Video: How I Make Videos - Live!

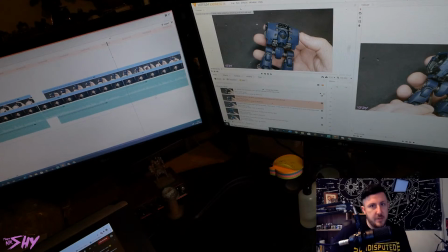(45:22)
One of the reasons I do that is because it means that what I'm saying to the camera is fresh in my head, so it makes it a bit easier for me to do stuff like that kind of quickly, just know how to trim things instinctively instead of having to sort of watch every single bit of footage.
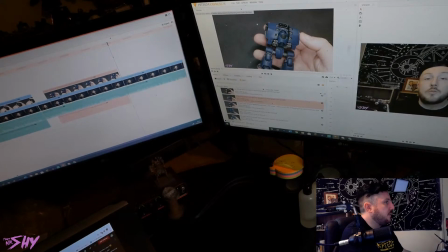(45:37)
So we'll try 200 here first of all, and 200 is pretty much perfect. So what we'll do is actually just shunt the clip along a little bit, and then that's Nuln Oil.
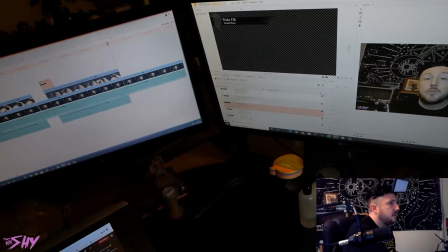(45:48)
So again, we need a Nuln Oil swatch, so we bang that on, bang on across dissolve, bang on across dissolve, check it.
Nuln Oil. There's a few areas here where they're going to be painted black, so it kind of doesn't matter if the Nuln Oil hits them,
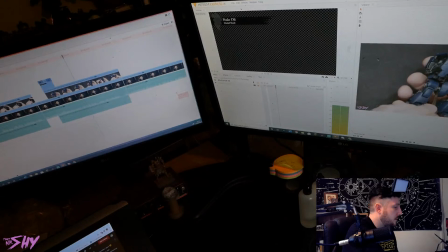(46:04) but for the most part we're trying not to dull too much of the visible metal. The bits that are kind of tucked away in the recesses where it's all going to get oily and grimy, those are more the bits where we're happy for the Nuln Oil to dull things down a lot.
Right. Okay, so yeah, that's fine. Right, next up is that highlighting process.
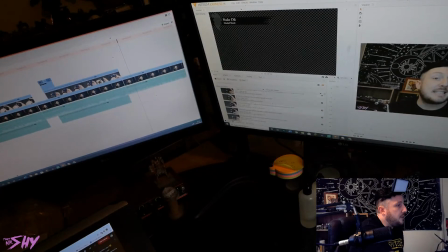(46:22)
Okay, so I know that this is a part where we're skipping ahead.
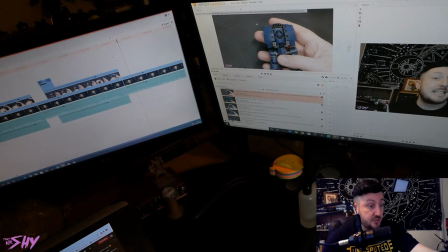(46:27)
And I know that because this is all information that's in 2 previous videos, and I wanted to make a point of not going back over it in this video. Something I'm personally particularly guilty of is retreading ground, repeating myself.
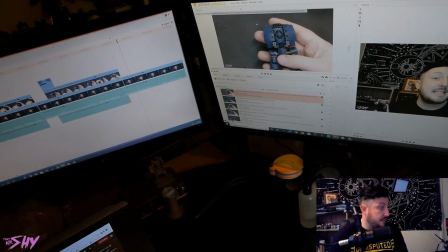(46:45)
I'm really bad for it, and it's a personal flaw, I guess. I mean, I suppose it's not really a flaw. Like, no one gets super angry at you for repeating yourself, but in an effort to try and make my videos a bit more polished than the wreck that is my own personality,
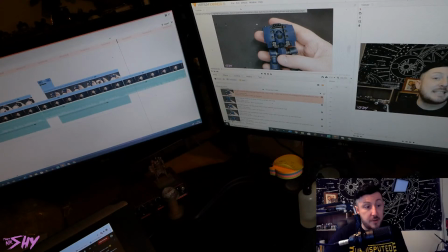(47:03)
I try to make sure that I don't do too much repeating myself in my videos these days. I used to not really address it. If I did it, I'd just leave it and just, you know, fine, I did it, whatever. But that's not, like, I want to hold my video editing to a higher standard than that.
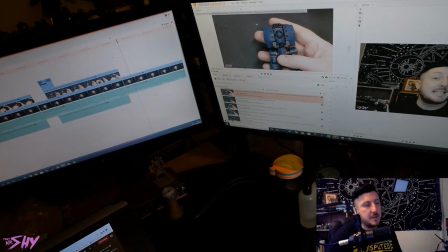(47:22)
So if I notice that I'm repeating myself, I'll make an effort to remove it, or I'll try and script myself up front in such a way that makes it unlikely for me to repeat myself.
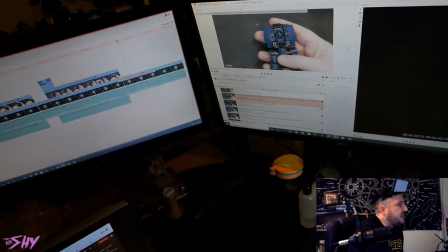(47:33)
So that's just a thing. And this is a really long clip, but this is one of those clips where, like I said, we don't need,
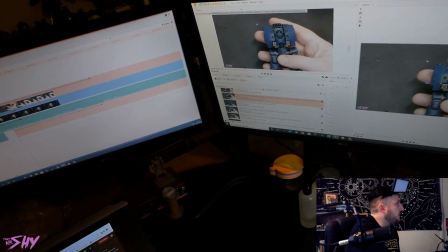(47:42)
so this is the amount of space we've got to work with, not a lot, just this. And this clip is like 2.5 minutes, but this is an area where we can go really fast. We can super speed this clip because we're going to be recommending the viewer go and watch another video that actually explains how to do this section.
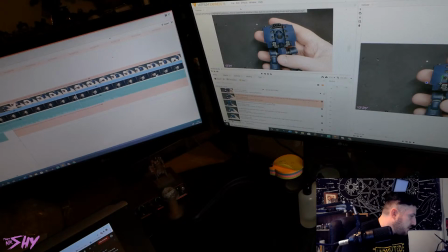(48:02)
Just Kev says, hey gang, question. People work as YouTube editors, or is that something I've misheard? Like, you send your raw... Yeah. Professional video editors do indeed do content for YouTube. And in fact, since YouTube has become such a popular platform, that's actually where most video editors get their regular work from these days.
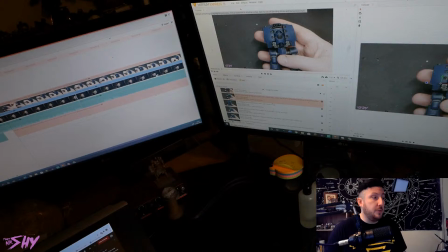(48:21)
Like, you'll have the movie people who just edit for the movies. But the majority of video editors these days are actually doing it for social media purposes, like YouTube. In terms of what they charge, it's honestly how long is a piece of string.
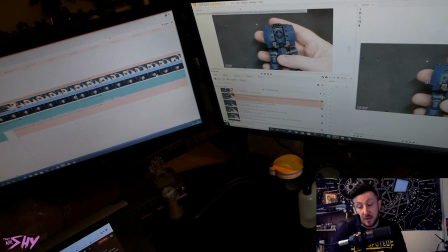(48:38)
People who are just sort of getting into it are probably going to be charging somewhere around £10 or £15 an hour, and that's pretty affordable. Whereas, people that have been doing it for years may well charge like 30, 40 quid an hour. They may charge by the video. They probably won't charge by the video because there's such a broad range of what
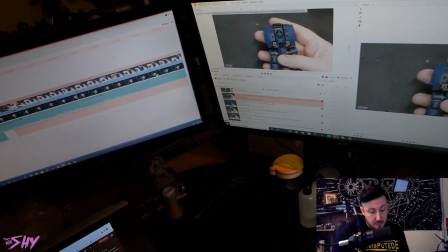(48:57)
desired output versus amount of input goes into a video, and what that creates. So I would suspect that it's very unlikely to see video editors that charge by the video. I wouldn't have thought that would be the case.